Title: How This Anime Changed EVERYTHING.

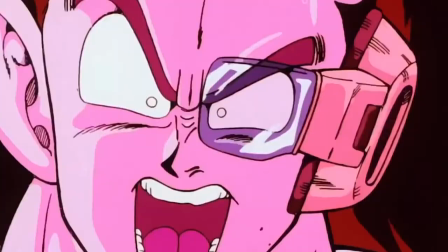When Gohan headbutt Raddus, we can see and feel the damage that was done to him.
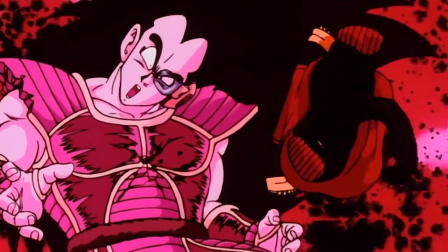The impact frames that are shown in the manga and anime are done amazingly.
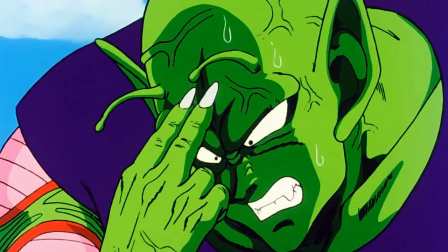We see the impact between Goku and Piccolo versus Raddus, but they are nowhere near as aggressive as when Gohan attacks.
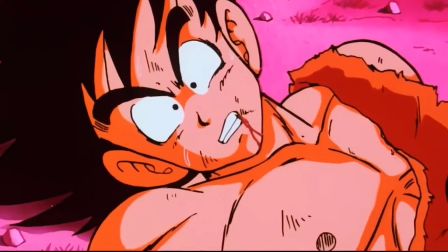While the fight scenes have been known to take an ungodly amount of episodes, all of them are done so well.
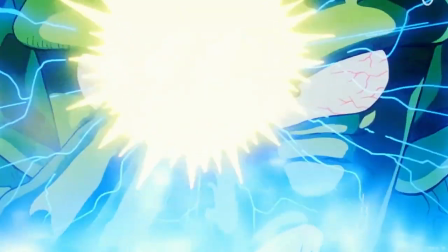The fights never seem sluggish or even slow, which makes it amazing to look at along with fantastic animation dragon ball z fights are some of the
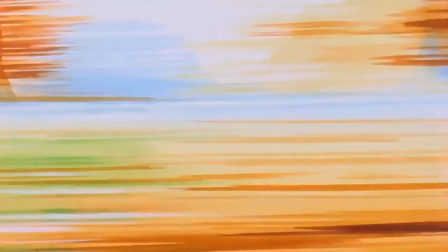best this has remained consistent from og dragon ball all the way through dragon ball z and even some parts of dragon ball super even the smallest fights
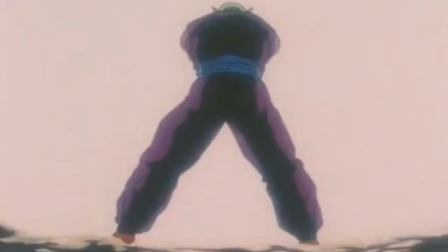were done phenomenally also just to throw this in about dragon ball z the android 17 versus piccolo fight is not underrated because
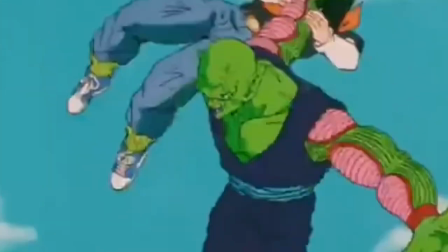everybody and their mom has said how that fight is underrated therefore it cannot be underrated even though the smallest fights are done phenomenally,
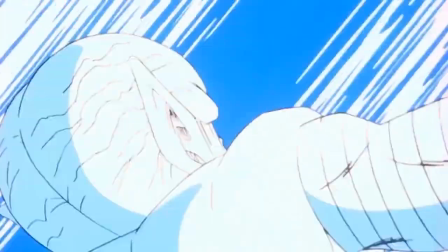we see how well it looks when it comes to Key Blast and even Beam struggles in the anime.
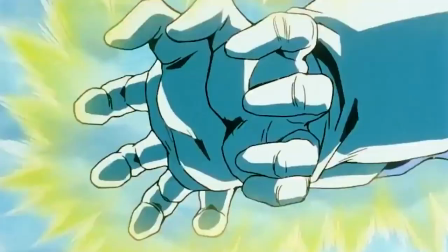The screen shaking, the music, the zoom-in effects, the shock on the character's face amplify the moment tremendously.
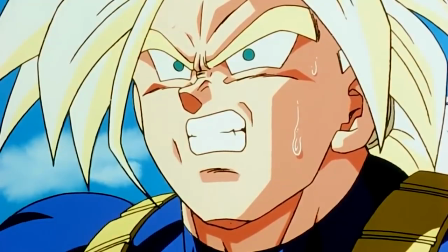Vegeta's first final flash is a perfect example of a final move being epic. Trunks, Krillin, and Cell both look shocked and do not know what is going to happen.
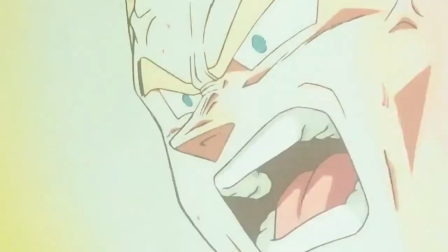The screen is shaking violently, Hell's Bell is playing in the background, and we hear Vegeta's gritty voice yell Final Flash.
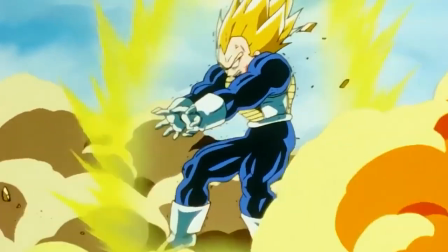This is done in a lot of animes and could definitely be inspired from Dragon Ball Z. There are many American movies that have been inspired by
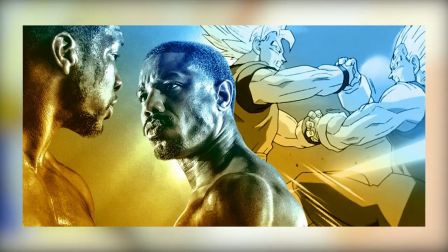action sequences from Dragon Ball Z. Some of the Rocky movies have certain fight scenes from Dragon Ball Z implemented.
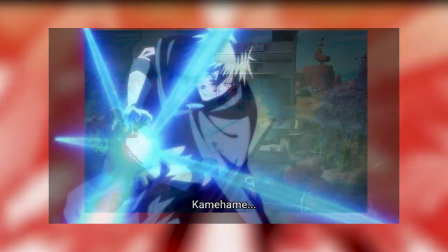Even the iconic Kamami Ha is seen in multiple animes, video games, and movie scenes because of how legendary it is.
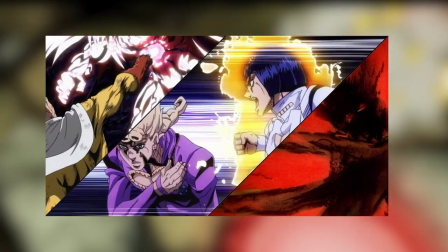Many older animes and modern animes have done an excellent job with impact frames and involving the fight scene.
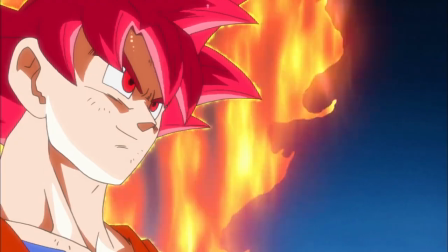There are some people who hate when a character gives a monologue during a fight scene. However, that is what leads to the climax.
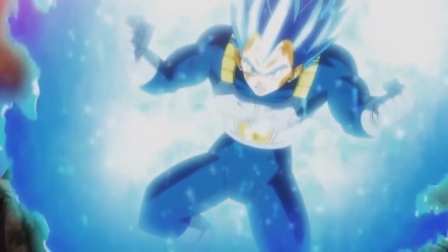An example is Vegeta. Whenever Vegeta gives an epic speech then does a final flash or a gallic gun, it adds an extra level of intensity.
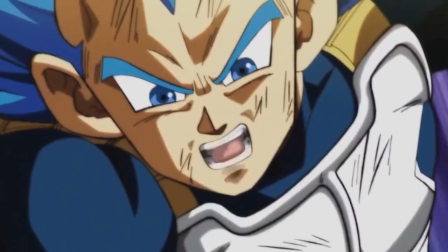Ideally, this would be considered a rising action leading up to the climax. A perfect example of motivational speech leading to an incredible fight is Attack on Titan.
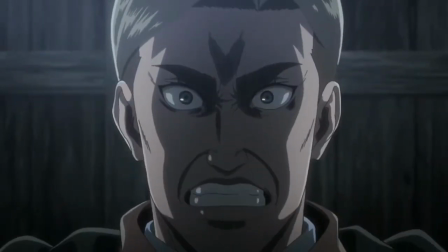Erwin gave one of the greatest anime speeches of all time and led the charge against the Beast Titan.
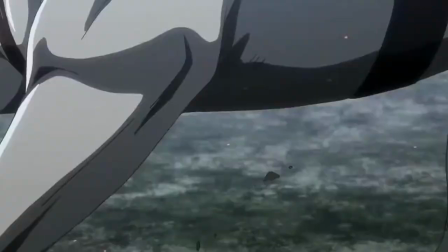The speech gave the fight scene so much more intensity and epicness that without the speech may not have had.
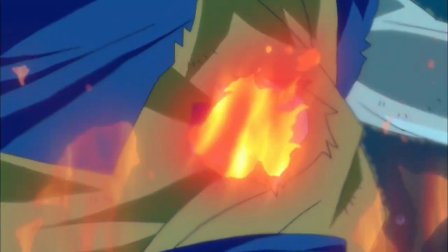Akira Toriyama has done an excellent job of character arcs in Dragon Ball Z that have transcended through time.
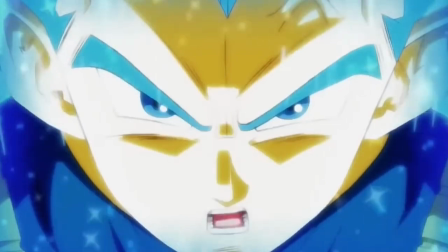Vegeta has and will always be a character with one of the greatest character arcs of all time. Many characters in anime go through an evil to hero pipeline.
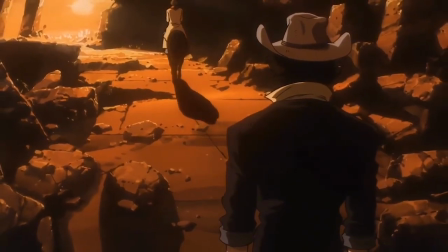A popular main character that does not go through an evil to hero pipeline is spike spiegel
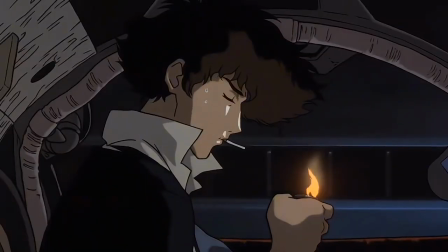spike spiegel is one of the coolest main characters simply based on his character
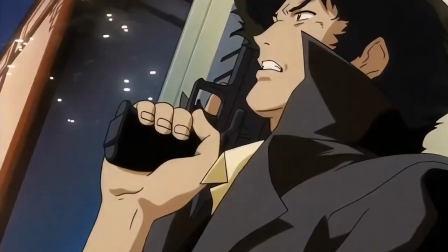cool nonchalant badass and cool one-liners he does not
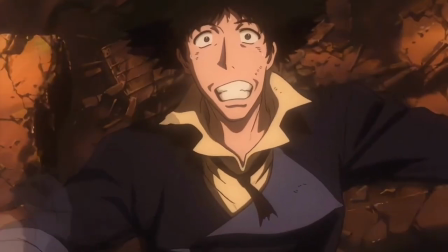have the stereotypical shonen protagonist arc and his story and tragically the shonen protagonist
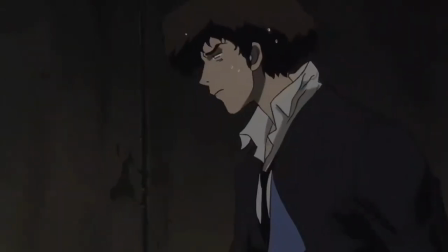story arc can be annoying since it is common however depending on the character it
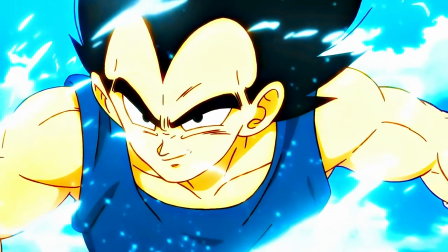makes it very surprising i talk about vegeta a lot because his character arc was truly unexpected Yes,
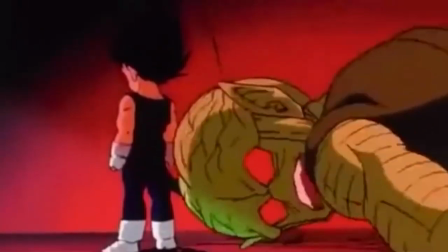I do know that Vegeta is now a protagonist, but when he was introduced into the anime, he was considered a villain, ideally, not even an anti-hero.
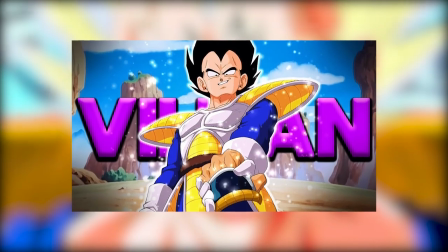He was strictly a villain. I made a video explaining how Vegeta is the greatest anti-hero of all time.
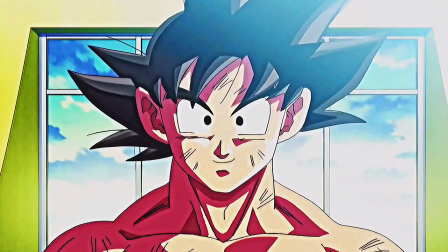Highly recommend you check it out. Even our protagonists go through character arcs which elevate their character.
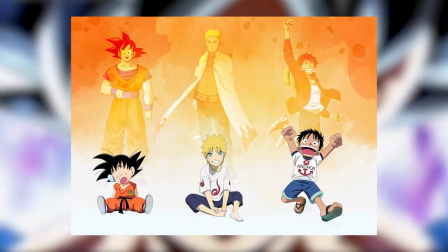Goku is one of the few MCs outside of the big three MCs, Luffy and Naruto, who are able to have people gravitate towards him.
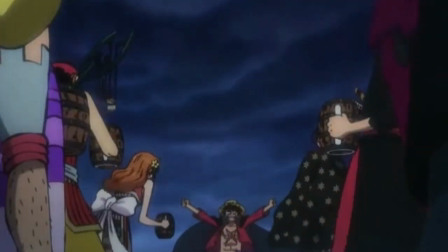One of the main reasons I believe Luffy is one of the best MCs is because of how he elevates his crew and they elevate him.
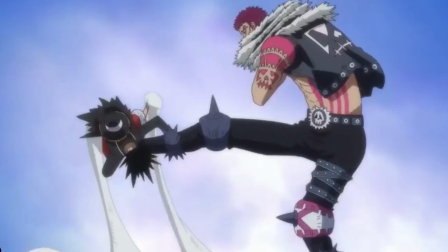Luffy's vibrant personality and willingness to sacrifice for his crew brings everyone together.
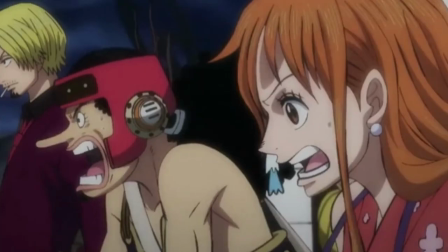We see how with every straw hat he meets,
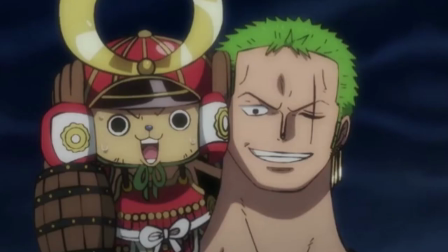he is able to provide for their goals and dreams as they are able to provide for his, which is to be the king of all pirates.
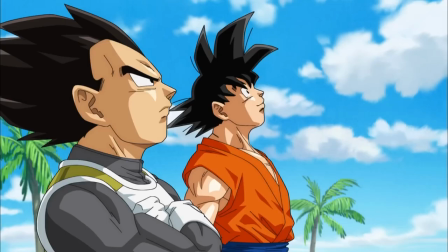Goku is similar in the sense that he tries to see the best out of everyone and treat them with respect.
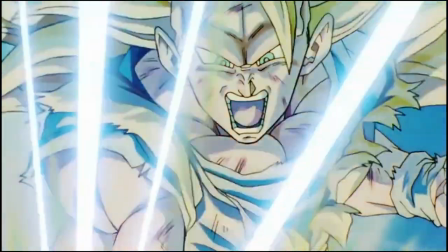During the Buu saga we see how Goku's personality ended up being pivotal in Vegeta's character.